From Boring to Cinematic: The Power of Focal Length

So let's take a look at a series of shots and compare what we get with a normal lens and what we can get with a longer one, starting from this rush hour shot of the freeway.
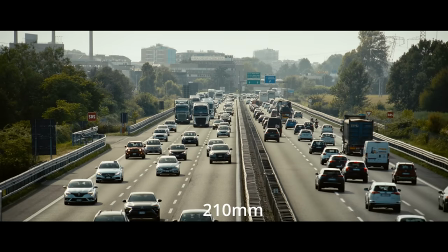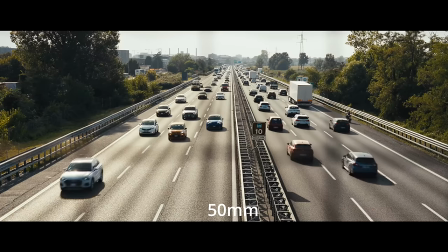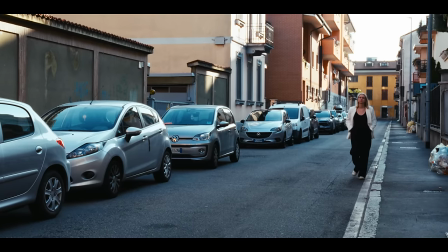Let's take this road. The subject is walking down the road and it doesn't look good because this particular road kinda sucks,
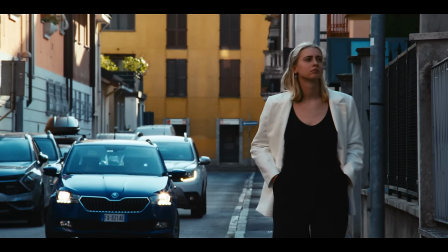but if we switch to a longer focal length, we can get something like this, which right away makes the whole thing 10 times more exciting.
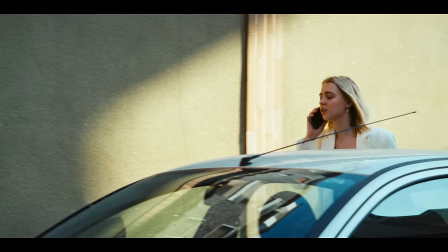Another thing that you can do to accentuate the movement of a character on a long lens is placing the camera on the side and pan following the character.
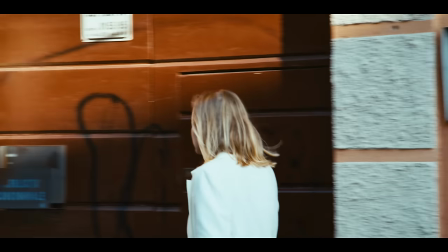And because of the compression of the lens, the movement will be more energetic compared to the same pan done on 50mm, let's say.
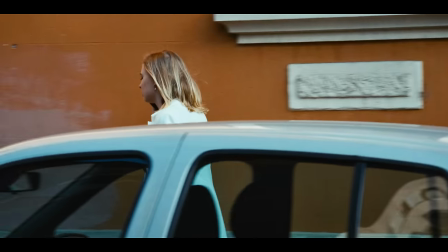Neither of those is right or wrong, but in this case, the zoom lens allowed me to cheat a little bit by making a very boring road next to my very boring apartment in my very boring town. I think I'm digressing a little bit. Anyway, it looks more exciting to me. Also, if you're looking for a zoom lens on a budget, I can't recommend the Canon FD 70-200 F4 enough because, I mean, it's great. I paid 50 euros for it and, I mean, it's great in general, but then you realize you paid 50 euros for it and then makes it even better. And it's a great lens. If you're just starting out with zoom lenses or you just want to experiment a little bit before committing financially to a modern one, I think this is a great, great starting point. Also, the mechanism that allows you to zoom in and out is the same mechanism that allows you to focus.
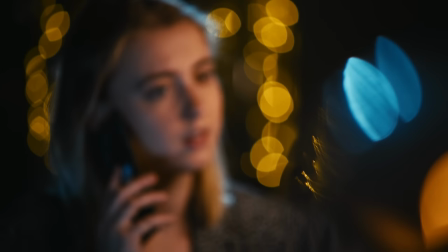I love it. A very nice trick you can use is placing lights on different levels of the focal plane.
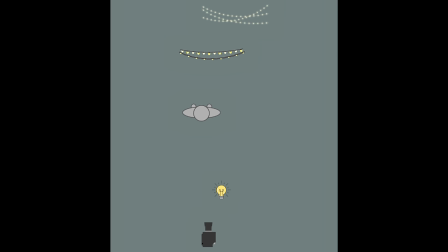In my case here, I used two sets of party lights in the background on two different levels and the light bulb in the foreground.
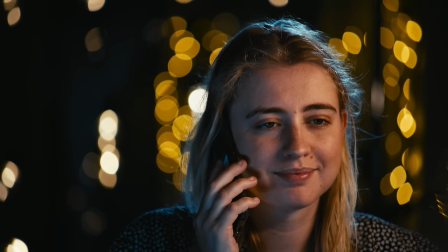and by having them out of focus that's going to create various different bokehs that will add interest to your frame and that you wouldn't be able to get on
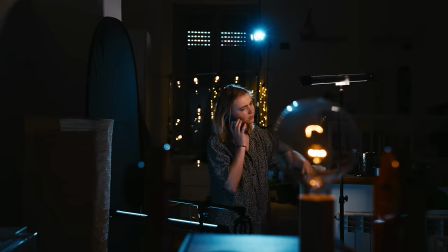a 50mm.
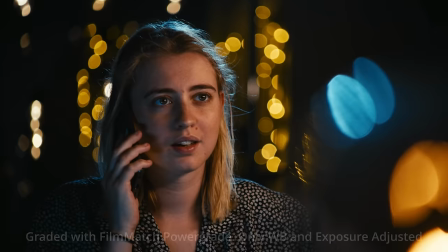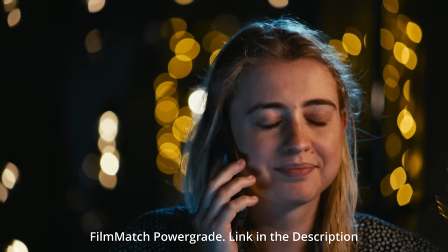So do I always use long lenses? Absolutely not. I love normal and wide lenses but sometimes the solution to your problems might be a few millimeters away. Can you go back to 135? Thank you. Yeah, 1, 3, 4.